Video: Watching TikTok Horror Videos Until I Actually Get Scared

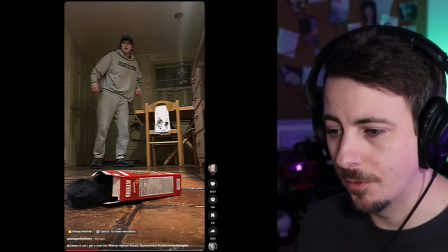[16:30]
You can't like put a poster of SpongeBob on the wall.
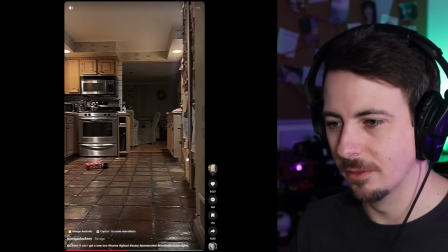[16:36]
I mean, I guess you could, but yeah, I don't know. It's got such a weird vibe, but I like it. Demon in the Cheez-Its box.
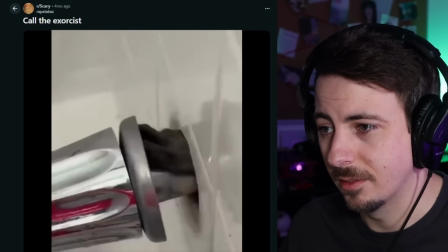[16:42]
That's good. I don't know why I didn't think of that. Call the Exorcist. Oh my gosh.
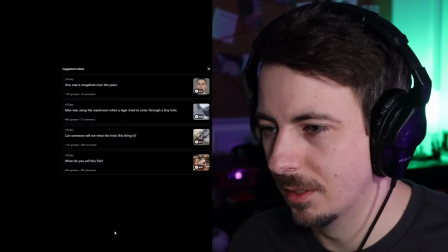[16:50]
There's a hand in your wall. 2 hands by the looks of it. I mean, they said call an exorcist like their house is like haunted, but this is just a raccoon.
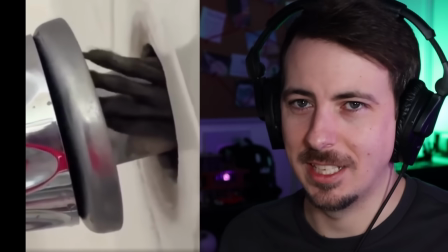[16:58]
But how is it there? Just actually in your walls. I mean, it's scary for a whole other reason.
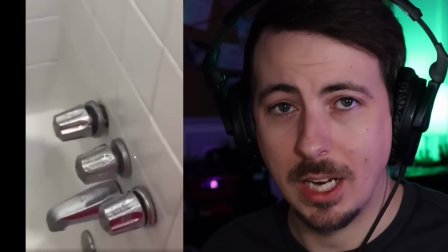[17:04]
This is an infestation. You have actual raccoons living in your walls and in like the plumbing.
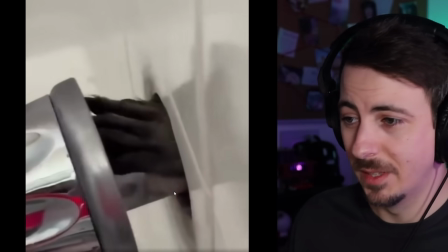[17:10]
That's crazy. And they are trying to get in. You must have some good smelling stuff in your house.
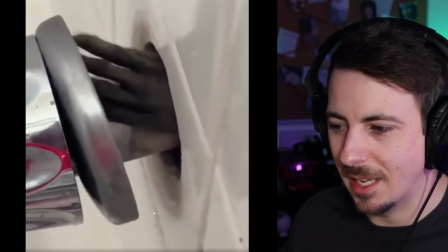[17:15]
They've gone through all your garbage and they want more. It is weird to see just like a hand like this without the context of a raccoon, because it really does look like a long,
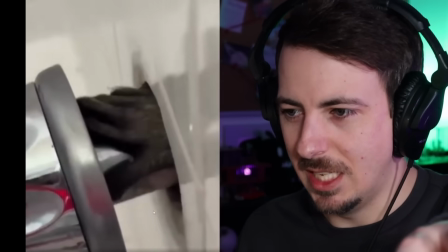[17:24]
spindly fingered, hairy little claw hand in your wall. Like raccoons are kind of cute, you know? I mean, you know, don't touch them, probably. Don't like pick one up. But like from a distance or like in pictures, raccoons are kind of cute.
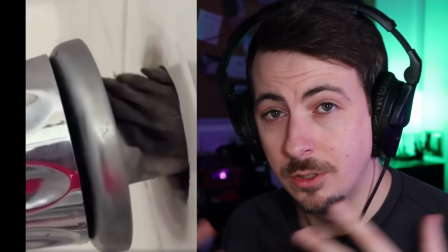[17:38]
But seeing just their hand coming out of the wall into your home, not cute. Not cute at all.
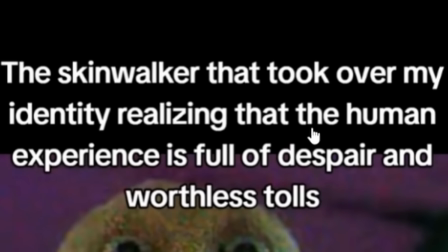[17:43]
The Skinwalker that took over my identity, realizing that the human experience is full of despair and worthless tolls.
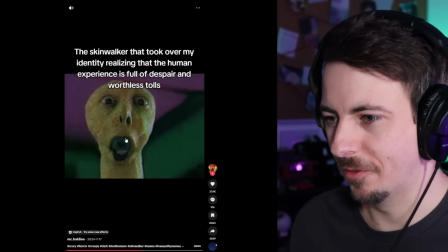[17:51]
We've seen this video before. This face.
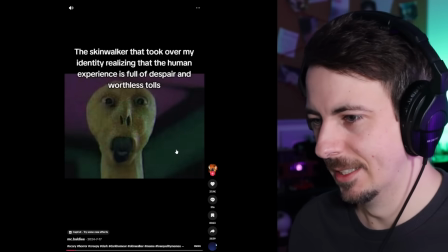[17:56]
And it's just as unsettling as ever. It's just such a weird thing.
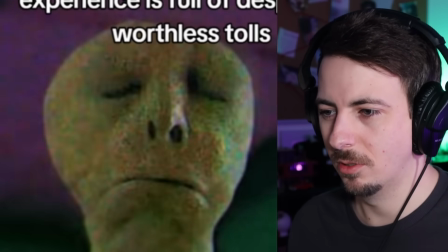[18:05]
The like sassy eye roll. It's so funny. What a strange video. What a unsettling thing. But yeah, Skinwalker, you replace one of our lives and you're like, wait, this is actually worse than just living in the woods and scaring people and just staying removed from society. It's like, sorry, man. It's actually not all it's cracked up to be. I know maybe you see us driving by on those country roads in our big old fancy cars, but you gotta pay for insurance. You gotta pay for gas. Sometimes they break down. Everything that looks like fun that we do, it might not be that simple.
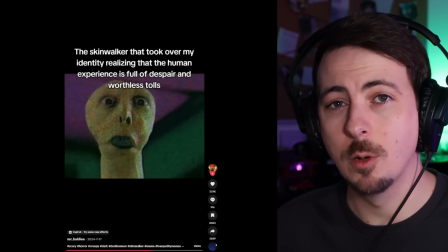[18:36]
Skinwalkers only want to shapeshift into us and take over our lives because they haven't walked a mile in our shoes yet.
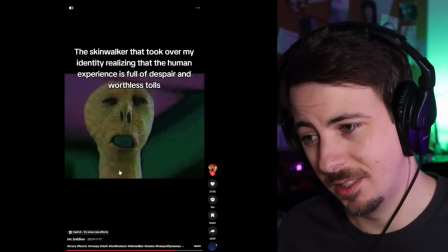[18:42]
They'd be quite disappointed. This is still so unsettling to me. That face.
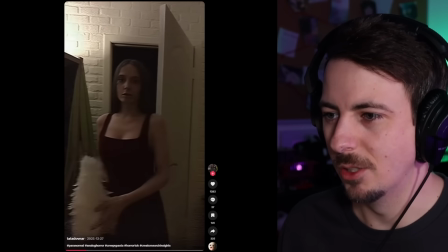[18:52]
Did you guys see that?
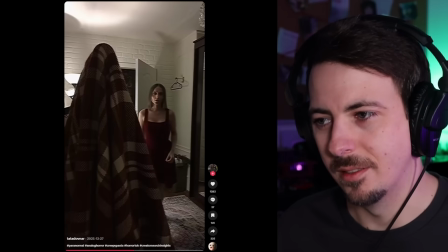[18:58]
Another person who has such a scary looking house.
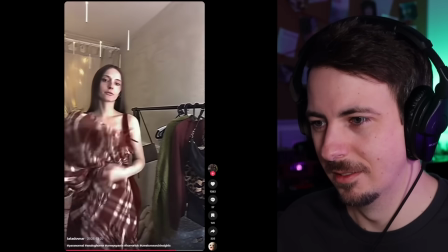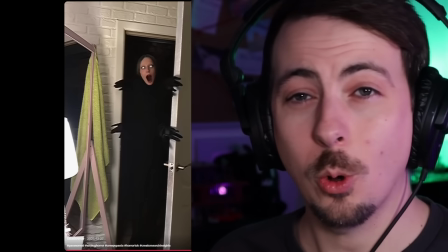[19:09]
Yikes! Dang. 4 hands? That's too many. After thinking about it, any amount of hands on someone more than 2 is creepy.
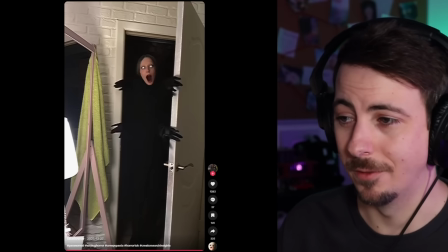[19:19]
It's not like 3 is like, not that creepy. And then 4, it's like, okay, now this is getting a little out of hand.
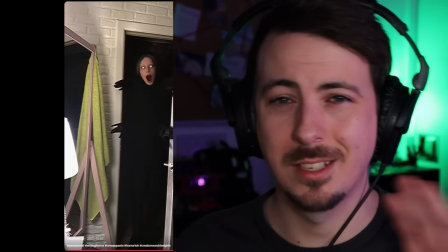[19:25]
And then 5, it's like, whoa. And then 6, it's like, 6 is actually fine. No, just any amount of hands over 2.
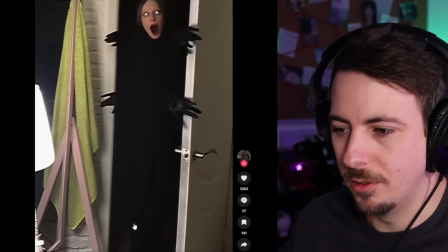[19:31]
Too many hands. I like that you can see the whole form here too. You got the legs all the way down. Just blends in with the darkness.
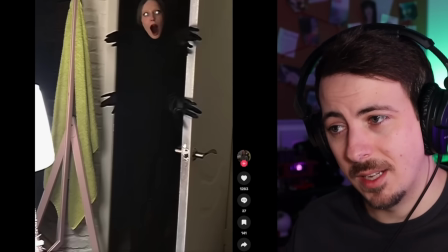[19:37]
But all you know for sure is that there are 4 hands, a creepy face, and legs.
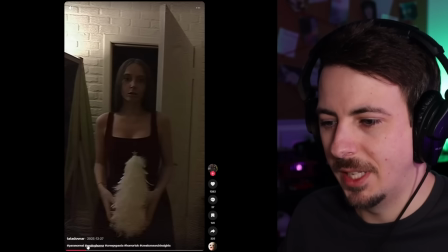[19:41]
Pretty spooky, but yeah, same thing with like this old kind of vintage filter, but then this wouldn't work as well if I did this on a video that I made.
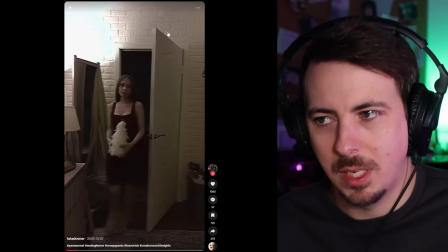[19:50]
You know, like just putting this filter on mine doesn't hit the same because my apartment doesn't look kind of old and creepy, at least I hope.
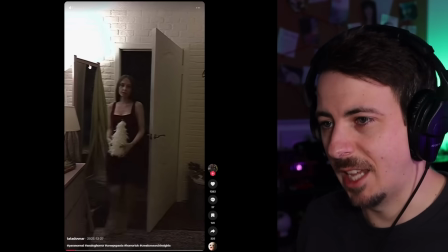[19:56]
I don't think it does. You got this like white painted brick wall, lamps doing most of the lighting, wood floor, old rugs.
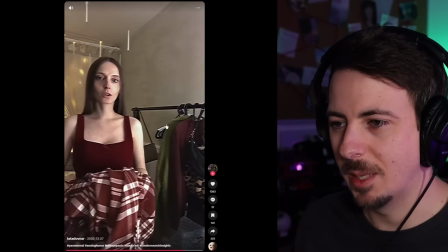[20:03]
You know, it kind of has this old home feel to it. And then you slap a like kind of vinyl crackle on top.
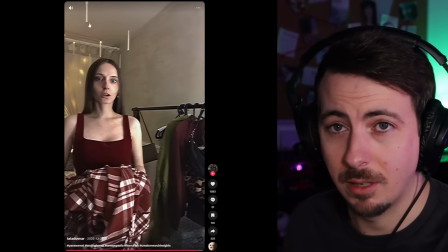[20:09]
Look at these floating candles. Those are sick. Flying candles in the background. I didn't even notice that. It adds to the vibe is what I'm trying to say.
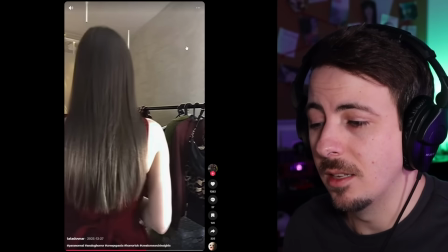[20:16]
The room itself does a lot for the immersion, kind of like Spencer's videos. His house being creepy. It does something. In case I didn't mention it, these videos will be linked in the description as usual, and the pages that they are attached to most of the time have a bunch of other great videos to go check out. So if you like anything you see here, go check out these creators. They crank out some good content. Trust me.
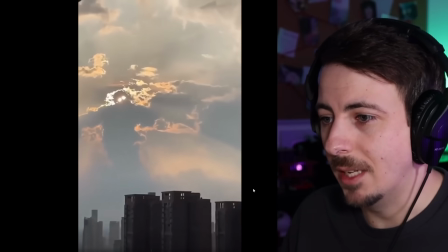[20:37]
Can anyone explain what I'm looking at?